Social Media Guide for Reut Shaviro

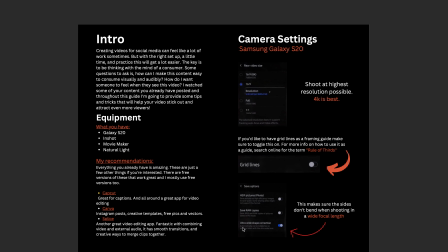Lastly, on the camera settings, there's a setting called ultra wide shape correction. This makes sure the sides don't bend when you're shooting in a wide focal length. Sometimes if you're shooting in a wide focal length, it can get a little fisheye, and you don't want that. So you want to keep that on just to make sure everything's shaped properly. Next, filming tips.
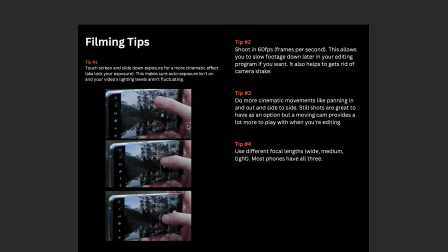These are just a few things that's super helpful, just something to think about when you're filming, when you're ready to shoot content. Number one, touch the screen and slide down exposure for a more cinematic effect, aka lock your exposure.
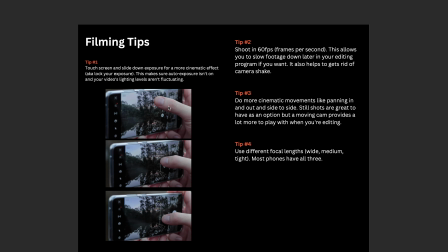And this will make sure the auto exposure isn't all over the place and your video's lighting levels aren't fluctuating. For example, he just taps it, comes up as this, and they slides it down, and it can make the video darker, bring those shadows down. It just gives a bit more of a cinematic effect. Number 2, shoot in 60 frames per second.
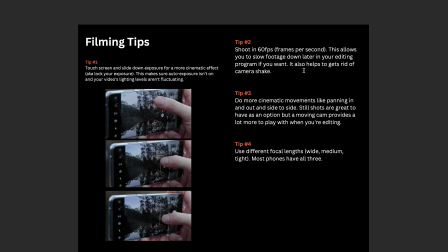This is going to allow you to slow down the footage later in your editing program if you want. It also helps to get rid of a camera shake. Having the option to slow down footage is super important, especially if you want to do slow-mo. I believe in one of your videos you did do slow-mo, and this isn't going to affect the normal footage.
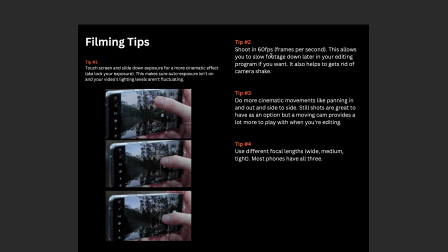It just allows the slow down footage, if you do slow it down, to be a lot more cinematic. Number 3, do more cinematic movements like panning in and out, side to side. Still shots are also a great option, but moving the camera provides a lot more to play with when you're editing.
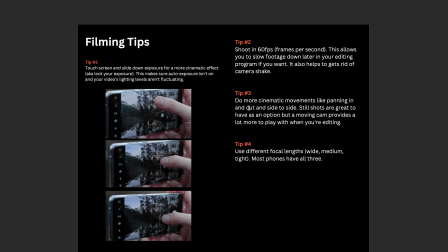So, and you want to hold the camera stable and then slowly slide to the side, slowly push in and out. And when I say still shots are great, you really want to make sure your hand is nice and steady. And I believe I'm going to talk about that a little later. Number 4, use different focal lengths, wide, medium, tight.
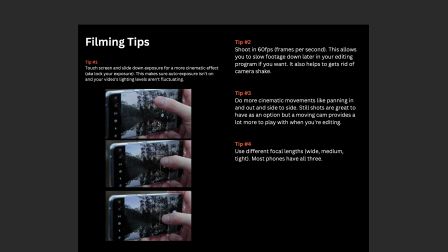So you'll notice on the phone, when you start filming, it'll say maybe 0.5 or 1 or 2x. And this just means it's super close, it's very wide, or it's kind of right in the middle, a very natural shot. So it's always cool to use each of those so you can get different angles of the same shot.
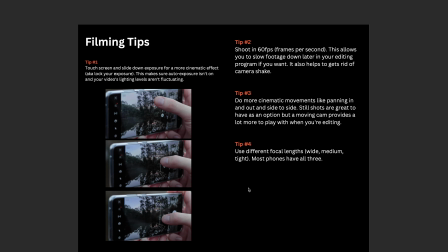You never know what you want, and especially if you're using a super, super close-up shot and you get that focus right, it can be really cinematic.
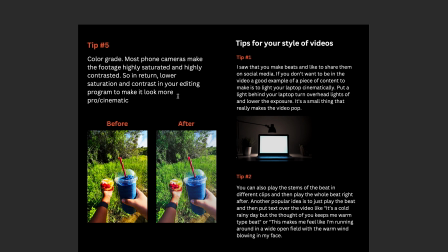Number 5, color grade. So most phone cameras make the footage highly saturated and highly contrasted. So in return, lower the saturation and contrast in your editing program to make it look a bit more cinematic. For example, this here, a little too much color. The grass doesn't look that realistic.
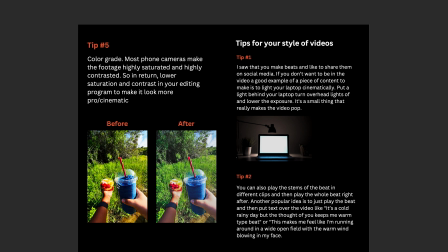It just looks a little cartoony. And this right here is just a little bit better. Now, it's all up to you and what you want to do and depending on the video. And remember, these are just screenshots. But what I like about this is the grass looks a bit more of a natural green.
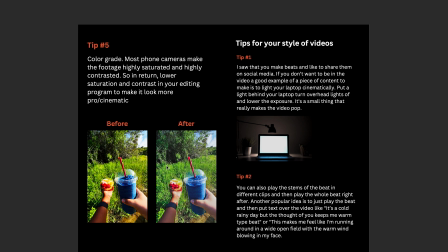So maybe to fix this a little more, I would take the fade away a little bit, bring up the colors. But you don't want the grass to be yellow. You want it to show more of a green. And you see how the blue here, it's just super dark, a lot of contrast.
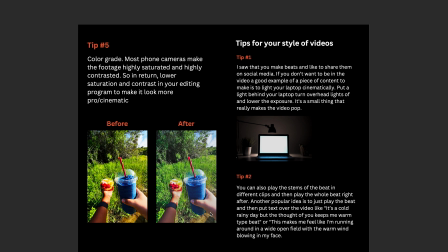You just want to lighten it up a little bit. And it all depends on if there's someone in the video, their skin tones, all of that. But you want to make it a lot less saturated and put a lot less contrast on it. Now let's talk specifically tips for your style of videos.
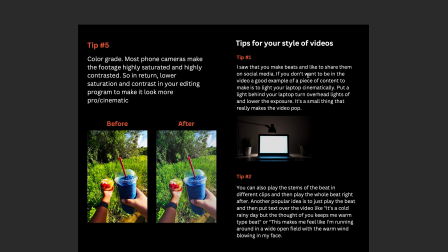Number 1, I saw that you make beats and like to share them on social media, especially on TikTok. I saw them. If you don't want to be in the video, which some people do, they just sit in the video, hold up their laptop and play a beat. You don't have to do that. Another good example for a piece of content is to light your laptop cinematically.
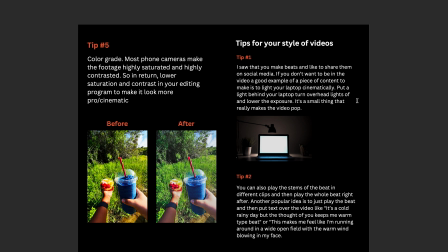Put a light behind your laptop, turn the overhead lights off. Pardon that mistake. Turn the overhead lights off and lower the exposure. It's a small thing that really makes your video pop. So for example, if you had this recording vertically, you turn all the lights off, you put a small little light behind there if you have
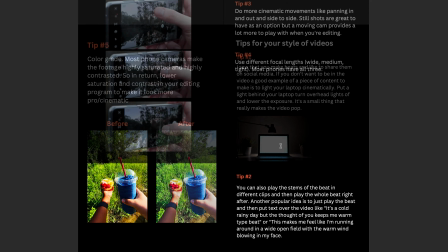it, maybe a lamp, and you just do the same thing we talked about in this tip,
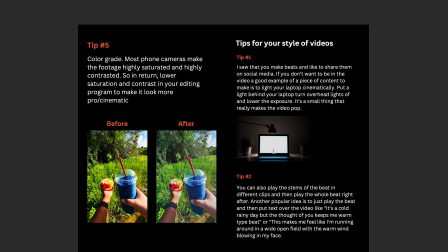where you just bring it down a little bit. And just having something like that and playing your beat just makes it look a bit more cinematic, and people will be like, oh, what is this? Let me click on it.